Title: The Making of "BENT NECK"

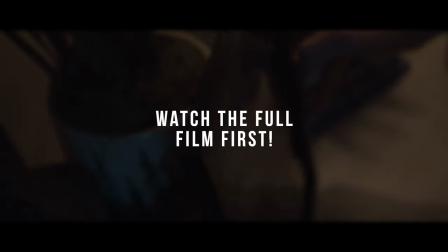We finally got around to making another short film, and this one is definitely one of our favorites.
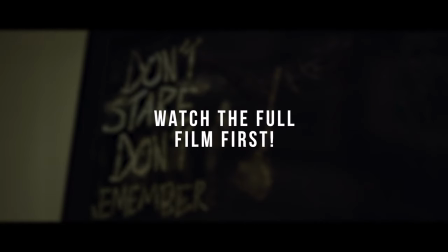If you haven't seen it, check it out before this one because spoilers ahead. So let's take an in-depth look into how we made our short film, Benton. For this short, we wanted to go a different route than what we usually do.
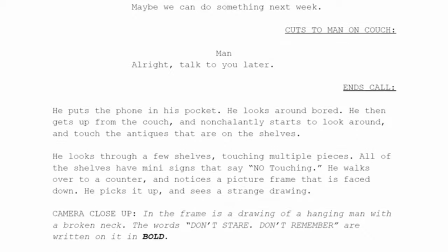When writing it, I wanted to add some cool backstory and a disturbing element to it in a unique way.
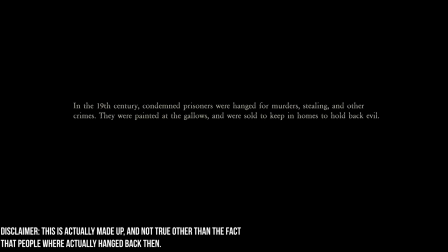Editing the intro with a small backstory was a way to get the audience intrigued and maybe stay a while. Making the story come to life was super important and I was really able to move this story with the actual photo.
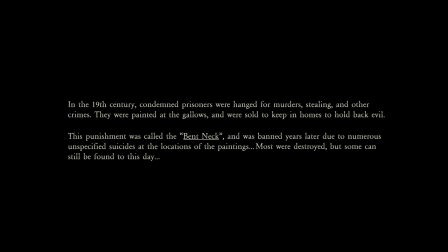Making this took a really long time because I was really unsure how I would do it.
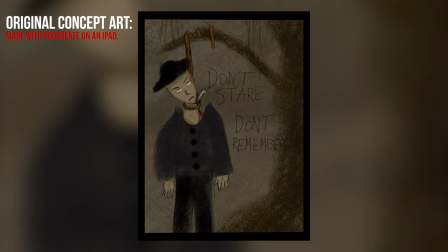I made some concept art and then tried drawing it myself, which I am 100% not an actual artist.
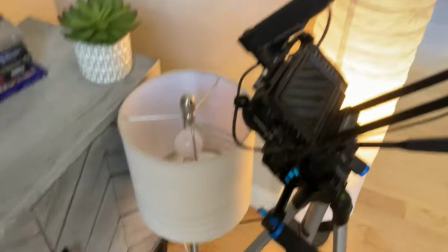And yeah, that did not turn out so well. But I went out on a limb and decided to do it digitally.
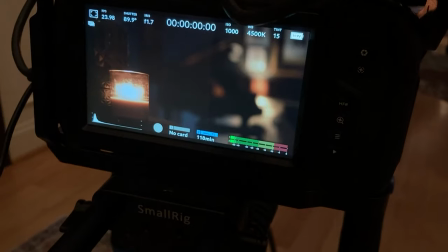I took a picture of myself on my tippy toes to give the illusion that I was in the air. I then went straight into Photoshop with it.
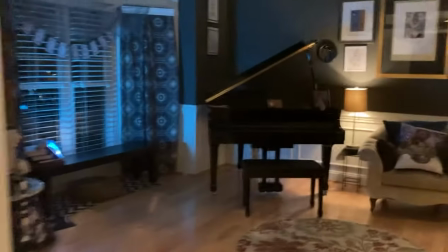I actually loved this because this meant that I would be able to be in the film as the antagonist or this creature if you will and I liked that I could have a cameo for once.
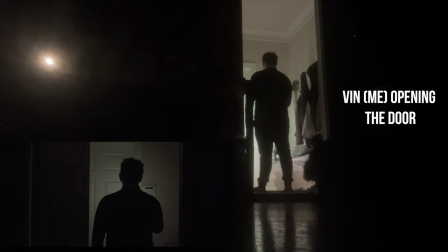I have been in other films where you can't really see my face such as Rem as the moving blanket,
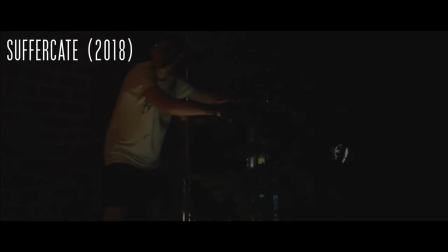Misprint as the masked killer and even old films like Suffocate but this time I could have a much more important role as the antagonist.
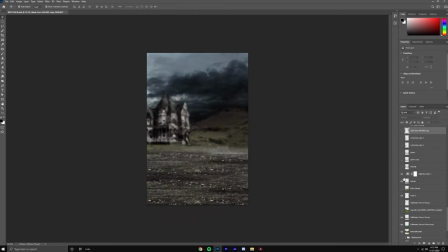So in Photoshop I took a lot of background images like an old Victorian mansion, trees, mountains, skies, everything you could see in the photo. After many hours of compositing and working on it, this was the final product.
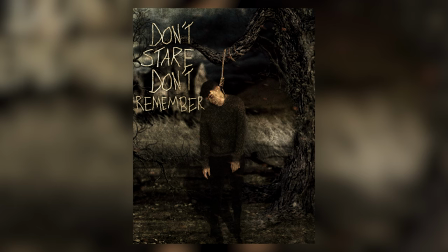I'm very happy with how it turned out and it was a bit odd editing a picture of myself like this for so long,
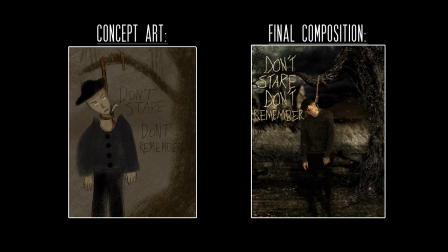but it's just a fictional story and not real of course. So there's a surprising amount of VFX shots in this film.
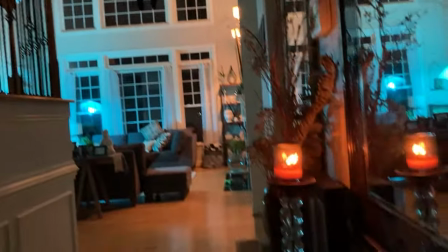Initially, I only intended for one, then that one turned into two, and eventually two turned into six.
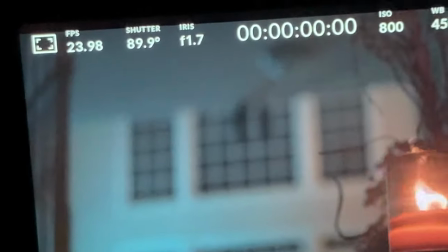For the wide shots where we see the frame, I needed to add the actual digital photo.
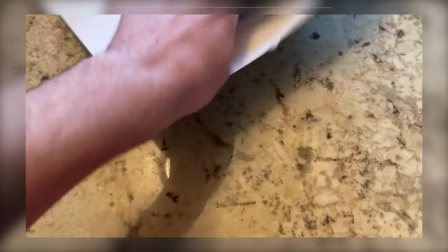I printed them out at the store, but the print quality was really bad and very dark compared to the actual image.
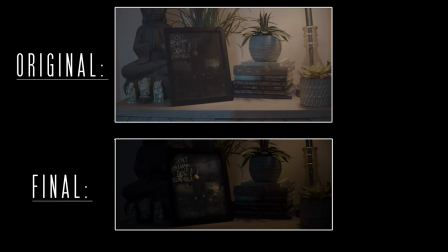I was just feeling very stressed out by this, so that's why I decided to turn it into a VFX shot.
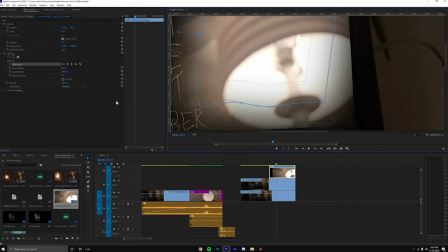So in Premiere, I made a mask over where the picture was, made it dark to add those shadows behind the actual composited image.
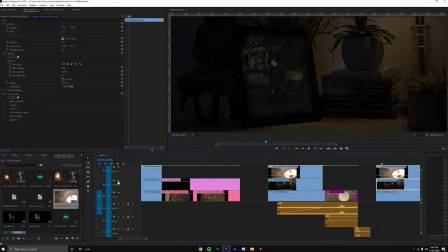I then added the final image and worked some perspective distortion, some grain, dust marks, and some camera movement, and this was the final product.
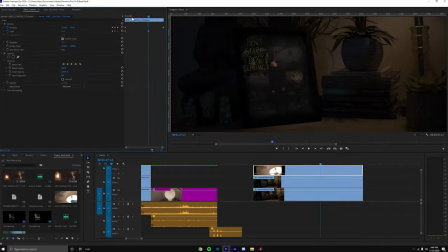I repeated this process for two other shots where the frame is shown this far away, but for the close-up shots, I actually shot those with the actual printed photos.
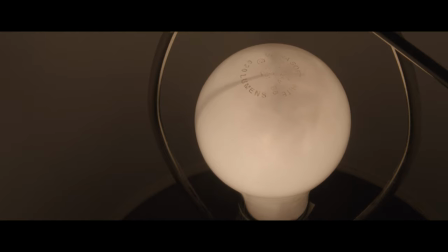This shot is just the light bulb turning, which is basically just a mask around my thumb.
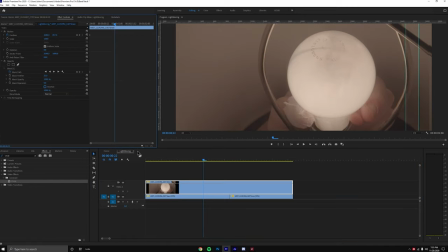I went in there and I turned it slightly and just made a small mask around my fingers. Once again, this is another shot that I did not think was going to turn out as well as it did. And finally for VFX, the final shot.
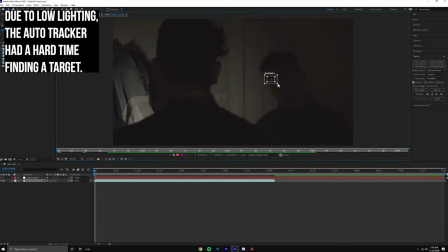I did it in After Effects and tracking everything on my face just took so many tries.
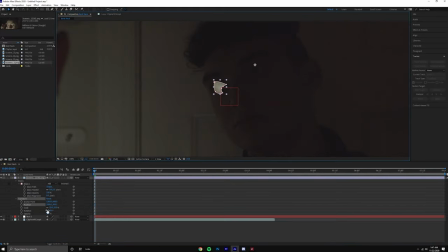I did the classic white eye mask which I think turned out great. All of the scarring on my face was just tracked onto the same null object of my eyes.
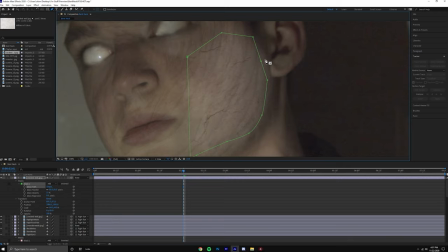Since the flashlight goes onto my face from being dark, I decided to keyframe the opacity on each layer and after really taking my time on it I think it came out pretty decent.
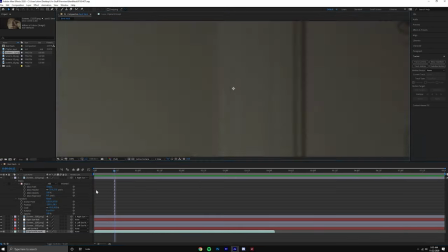The thing with these shots is that it's not perfect. That's why two seconds on these shots is still effective and you can't really pinpoint the mistakes in it.
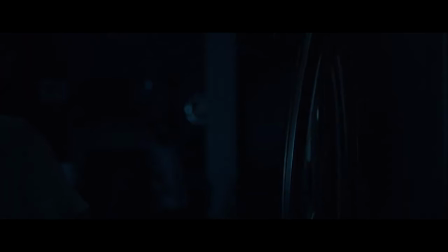I'm still happy with the final product though. So lighting this one was a bit tricky. We didn't want this one to be monochromatic like how REM was just sticking to one color.
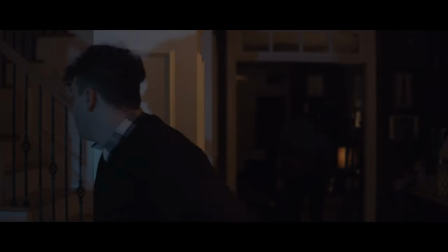So for this one we turned on all of the lamps that we had in the living room and still used some blue lighting for where the windows come in and I feel like the colors mix very well.
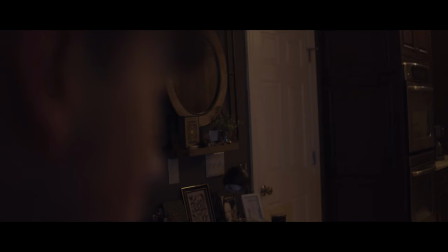The blue and orange look is very commonly used and they are complementary colors so they obviously work well together so that's why we chose this color scheme.
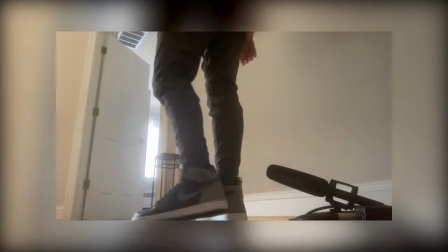Every footstep was actually recorded in post because the raw footage that we recorded from the Rode mic just did not pick it up crisp enough.